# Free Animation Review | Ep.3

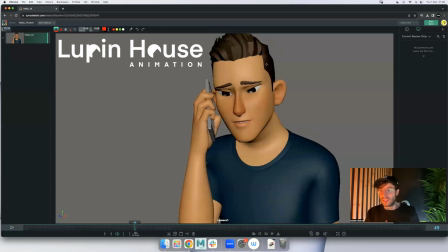250s
You just sing it, and you'll feel that what all the stuff that you're doing. But if you don't sing, hit up the reference. Just look at like some quiet acoustic sessions, not like a concert, but just something just like covers.
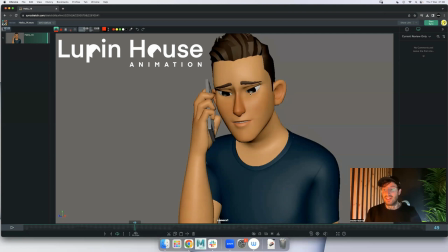265s
Watch people singing covers, and just watch how much they move their head and their chest in order to push out the notes that they're singing. And so if you do that and add it in your shot, that will lift your shot a lot because it'll be a lot more natural. So this is somewhere where reference is going to come super in handy.
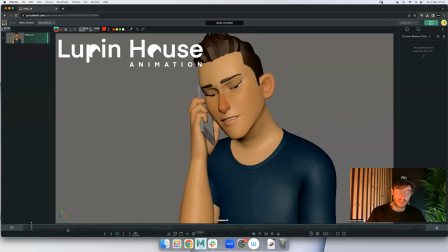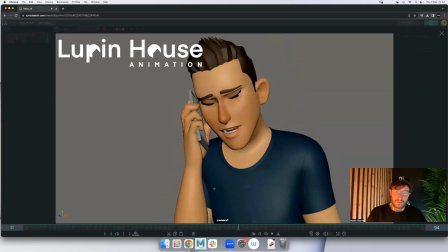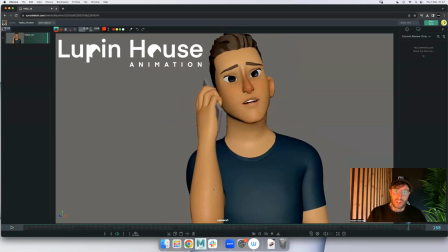293s
Yeah, and so it's just evolution, right? So when you're saying like four, you just you're hitting this mouth shape and then we're locking it up. And then it's just this mouth shape.
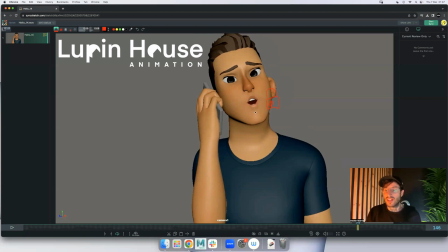305s
So you could push that. So you're not saying like, at the moment you're going, oh, like that. And if you did that in real life, as I did, the sound stops. So in the animation, you might want to do like a little arc on it, but you can also say like,
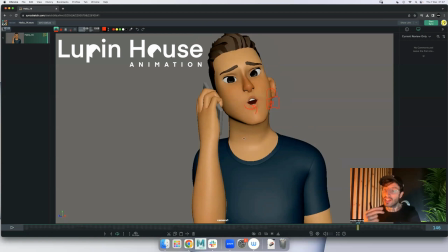323s
fo, like close that lip and close that note just to help sell the note. So if you add the evolution of the mouth shape on top of the accents, it'll be a lot more believable singing. And when you're singing, the one thing you're not doing is breathing, right?
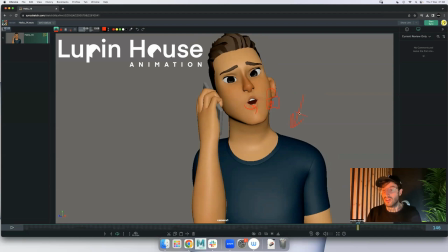339s
So the chest movements that you have are going to be super important, because every single word that you're not singing, you're going to be trying to take breath to help push the next word, right? So you need to have really, really strong breathing in your performance as well. So
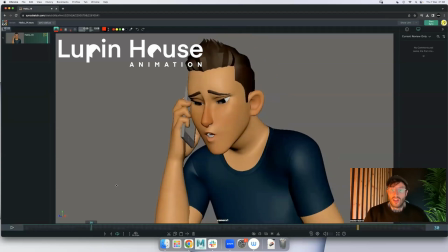358s
like this hello, he's kind of like bringing your shoulders around in this angle, rather than like hello, like try and like breathe in the air in here.
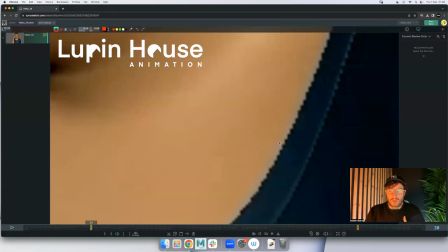373s
Ooh.
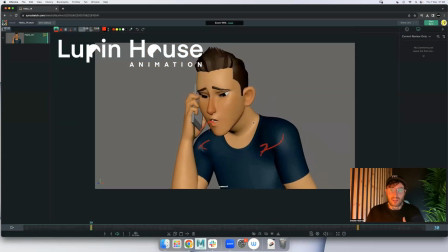377s
Yeah, breathe in the air in order to push out that first hello.
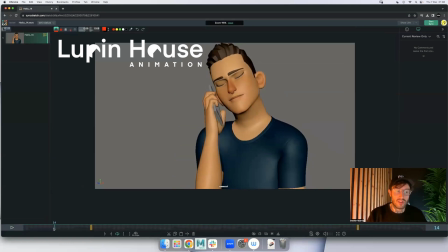384s
So you wouldn't have this closed mouth shape. You wouldn't be like hello, because you need to breathe in that air.
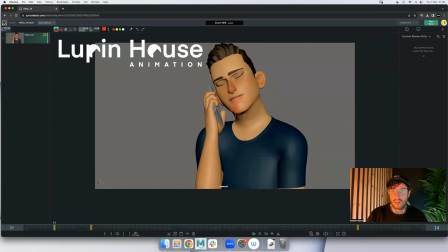397s
So this could be like an open mouth, like hello, that sort of thing.
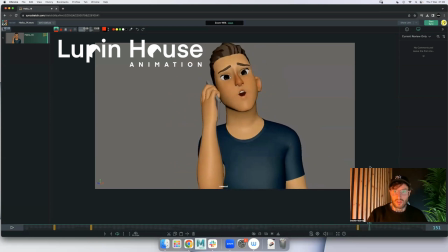Yeah. So I honestly think that's the biggest thing that's going to help your shot, is the breathing and the accents and the pushing the words out and the evolution on the mouth.
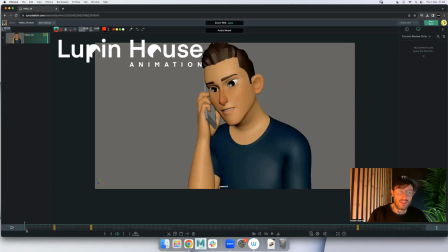434s
But let's look at I'm just going to turn the sound off. And if we look at the recording, and if we look at the eyebrows that you've got here, right?
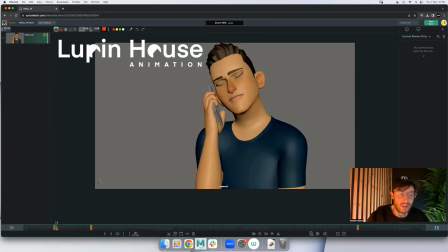449s
It looks like they're pivoting from here. So this is kind of standing in the same spot.
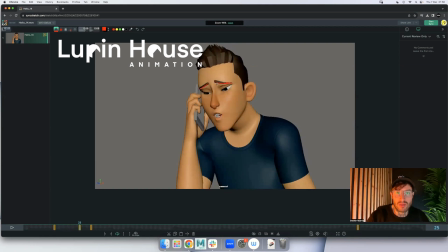457s
So when you move the eyebrows, it's cool to, when you're changing the shape, you want to try and at least lift the whole thing up a little bit or move it down a little bit.
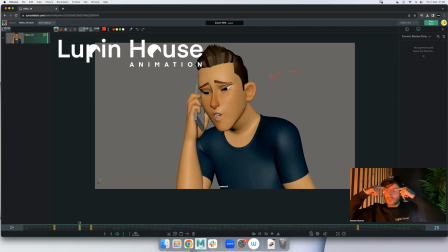473s
So it's not just pivoting. Just move, if you want to change, just kind of move the whole thing a little bit. It doesn't have to be a lot. But at the moment, when it looks pinned, it just looks a bit odd that like only this half of your eyebrow is moving and the rest is locked.
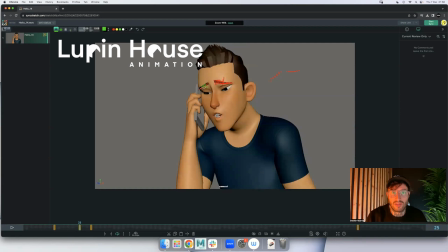487s
It just breaks the believability a bit. And I think if you move the whole eyebrow up with it, it'll feel a lot more connected.
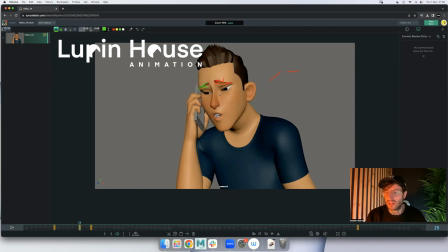499s
So it's more of a rotation instead of a compression, because I think you're going for like hello, right? Like you're going to push those guys down like hello, and so you need to move the whole thing, right? And so you could get them more down here.
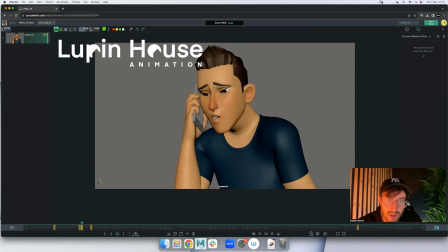518s
More. Underneath.
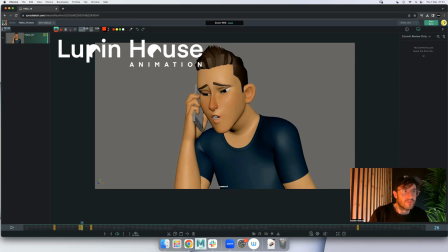It's my soft. Okay.
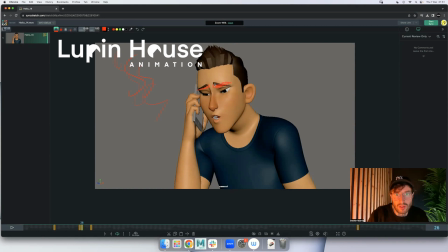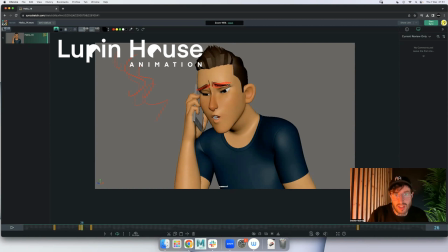569s
Maybe they don't need to be so sharp. And if you want to say hello, yeah.
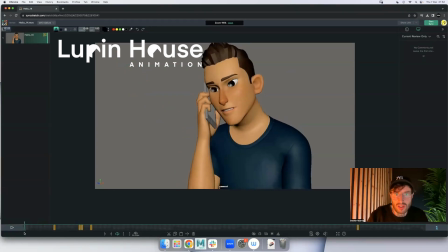582s
These eyes doing. I'm not sure what kind of shapes you can get with the eyes.
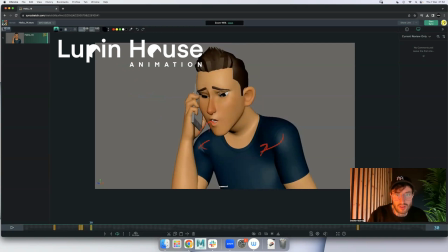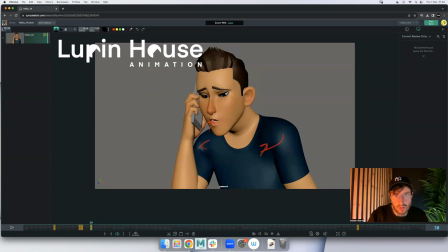Now you might have to play with that. Just experiment.
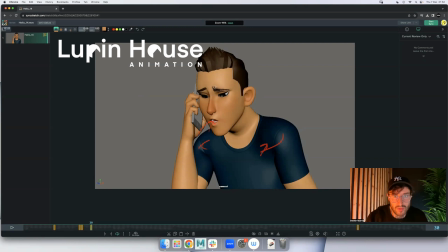You get the brows down
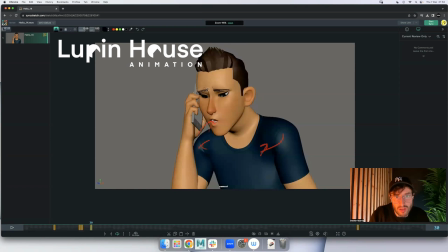633s
and more of a compression down here. That would be cooler. Still get the same kind of effect.
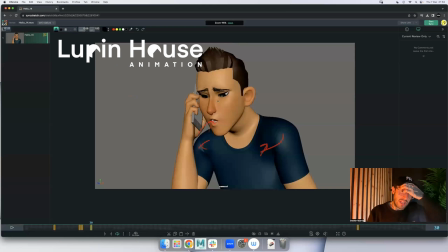651s
Yeah, something like this. But the main note is just don't pivot from half of the eyebrow. And yeah, it looks, and then the way you're coming down is very spliny, very floaty and unnatural.
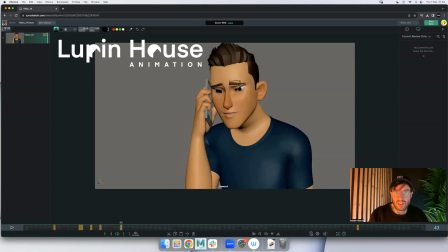668s
Right? Because it's again just this half of the eyebrow that's moving. This is nice. You've got the brow connected to the lid, to the blink, which is cool. Very cool.
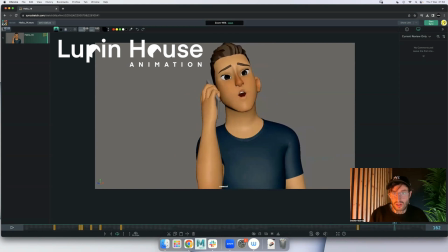687s
And then your brows are not very activated. I think you'll find when someone's singing, they're very expressive on their face, incredibly expressive. And you might find that it's easier, not easier, but, well, it will be easier, but also
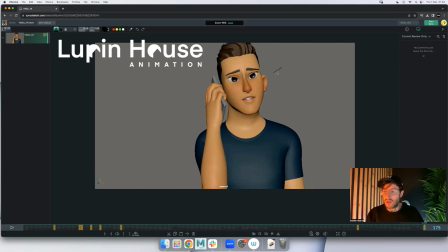703s
you'll find your eyes might be closed a bit more than they are open when you're singing. It's very internal when someone sings, I think, so they go for it from the inside, and generally you see a lot of singers with their eyes closed, and so
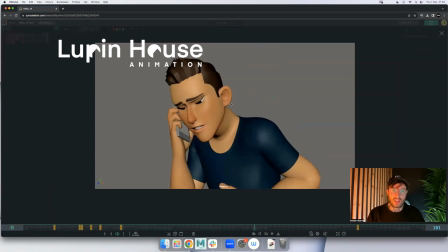725s
with the eyes open, it's a bit,
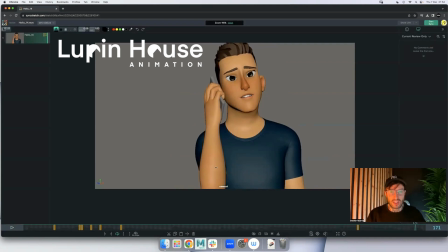729s
with the eyes open, it's just a bit, doesn't feel like he feels it, you know what I mean? And the singing, this song, that he's feeling it.
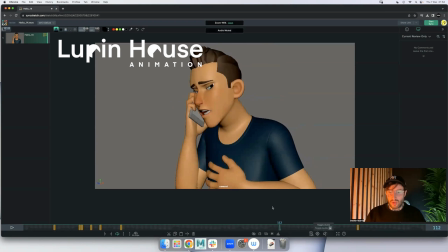742s
And then you've got a bit of wobbly eye going on through here as well.